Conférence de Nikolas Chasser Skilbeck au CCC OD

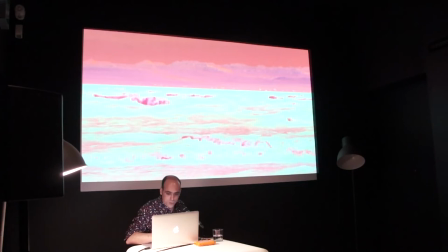Et une dernière vidéo réalisée, image réalisée sur le lac Quaroun,
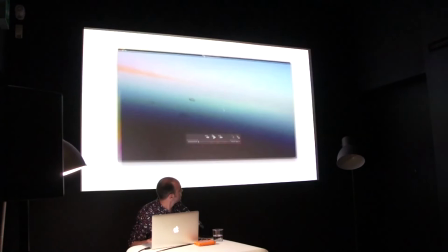qui s'appelle Message in a Bottle.
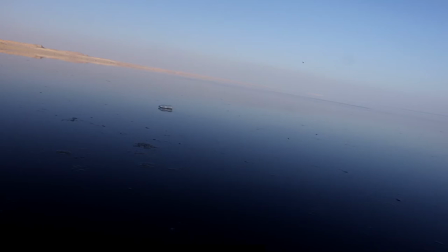Et là, pour moi, c'était un retour aux origines, puisque c'est une image, j'ai appliqué aucun effet dessus. Il n'y a aucun effet appliqué sur cette image, c'est vraiment filmé tel quel.
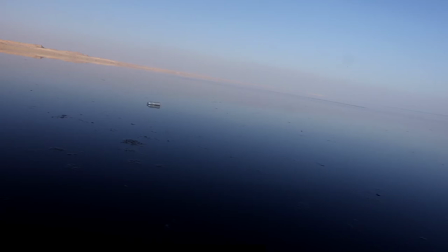Si je crois que j'ai monté un tout petit peu le niveau de noir pour vraiment avoir un noir très profond ici en bas à gauche. Et pourquoi filmer cette bouteille de plastique et sublimer cette bouteille de plastique dans une image? C'est parce que c'est vrai que j'étais assez
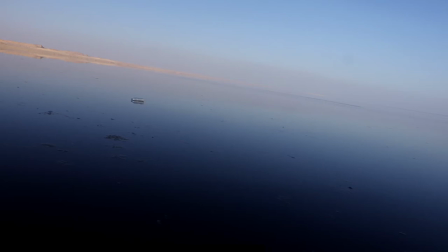déçu de voir que le lac Quaroun est extrêmement pollué en fait. Il y a vraiment on retrouve toutes sortes de déchets autour. Il y a les égouts qui sont vidés dedans, alors que c'est un lac qui date donc d'il y a des millénaires.
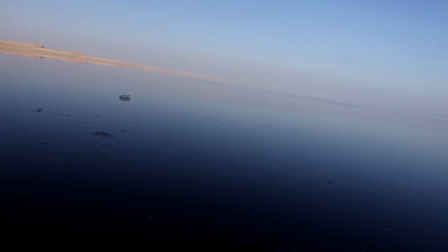Et donc quand je suis tombé sur cette bouteille en plastique, ça m'a semblé être quelque chose de très parlant vis-à-vis de cette situation-là. Chose assez belle, c'est que à Tunis Village, ils sont vraiment en train de lutter pour que on prenne en compte
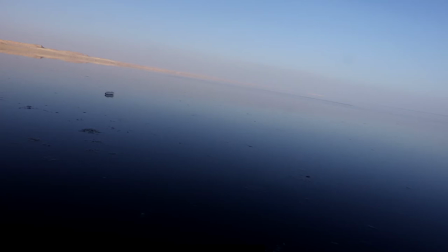l'écologie, qu'on essaye de nettoyer ce lac. Il suffirait de le laisser tranquille pendant 40-50 ans et il redeviendrait sans aucun doute extrêmement... il se débarrasserait de tous les problèmes qu'il y a dedans.
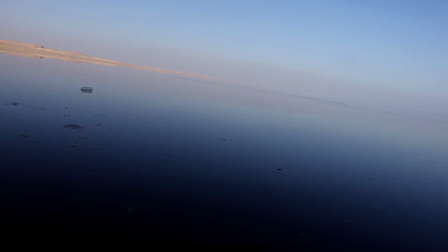Après, encore une fois, pour moi, on est vraiment dans des choses assez liées à la peinture avec ces niveaux de bleu différents
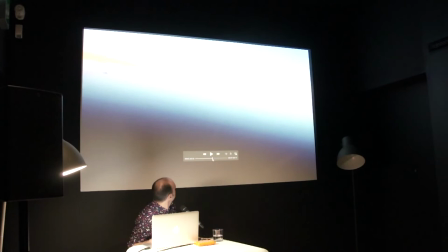et avec cette bouteille qui s'éloigne petit à petit au fur et à mesure du temps. Je vais avancer un petit peu rapidement. On voit que... toutes sortes de micro-événements toujours qui se passent avec les oiseaux qui venaient jouer dans le plan.
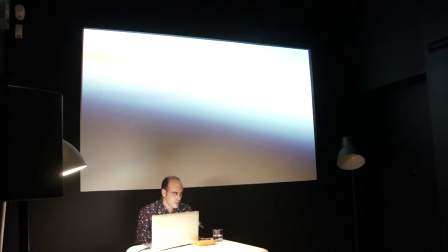Donc, comme vous pouvez le constater, j'ai beaucoup travaillé sur des paysages. Et pour moi, il s'agit aussi quelque part de paysage mental. Un chemin d'image qui reflète l'expérience sensible d'un voyage. J'avais, comme je le disais, cette sensation d'être dans un autre monde et j'ai voulu vraiment transposer cela dans la couleur.
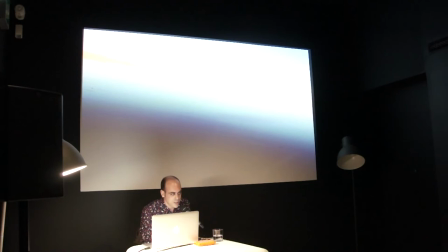Un autre temps fort du voyage, ça a été de me rendre dans le désert. Et j'ai pu partir avec un guide. Et c'était vraiment une expérience inoubliable, quelque part.
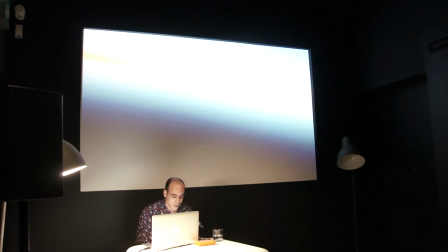J'ai pu découvrir le cimetière des baleines avec les fossiles de Dorudon qui datent d'il y a des millions d'années. J'ai pu marcher seul à un moment donné pendant plus d'une heure dans le désert. Et c'est une expérience que je conseille à tout le monde.
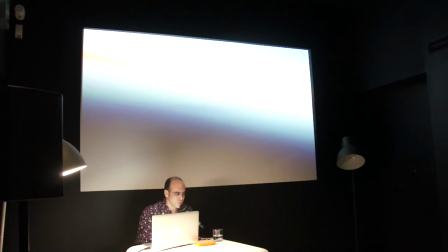Pour moi, le sable, c'était toujours... Quand je voyais du sable, je pensais toujours à la plage ou à des choses comme ça, aux plages méditerranéennes. Et du coup, je vois plus du tout le sable de la même manière depuis que j'ai passé ce temps dans le désert.
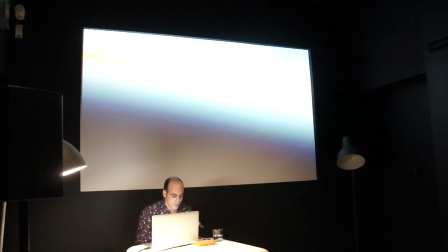Le guide m'a aussi emmené voir une cascade dans une oasis qui était en plein milieu du désert. C'était assez incroyable de tomber là-dessus. Et c'est un lieu qui est extrêmement difficile à filmer parce qu'il y a
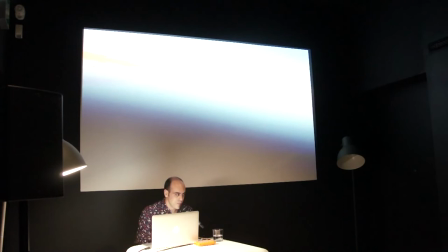les jours où j'y étais, il n'y avait pas du tout de vent, pas du tout de mouvement. Et c'est vrai que en vidéo, c'était extrêmement compliqué. Donc, je me suis encore une fois tourné vers l'impression.
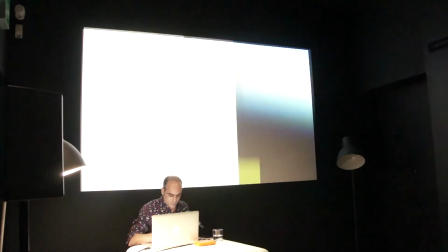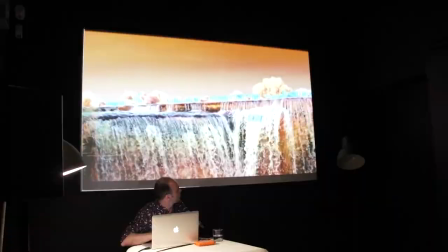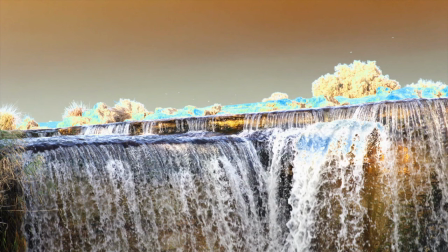Ici la cascade.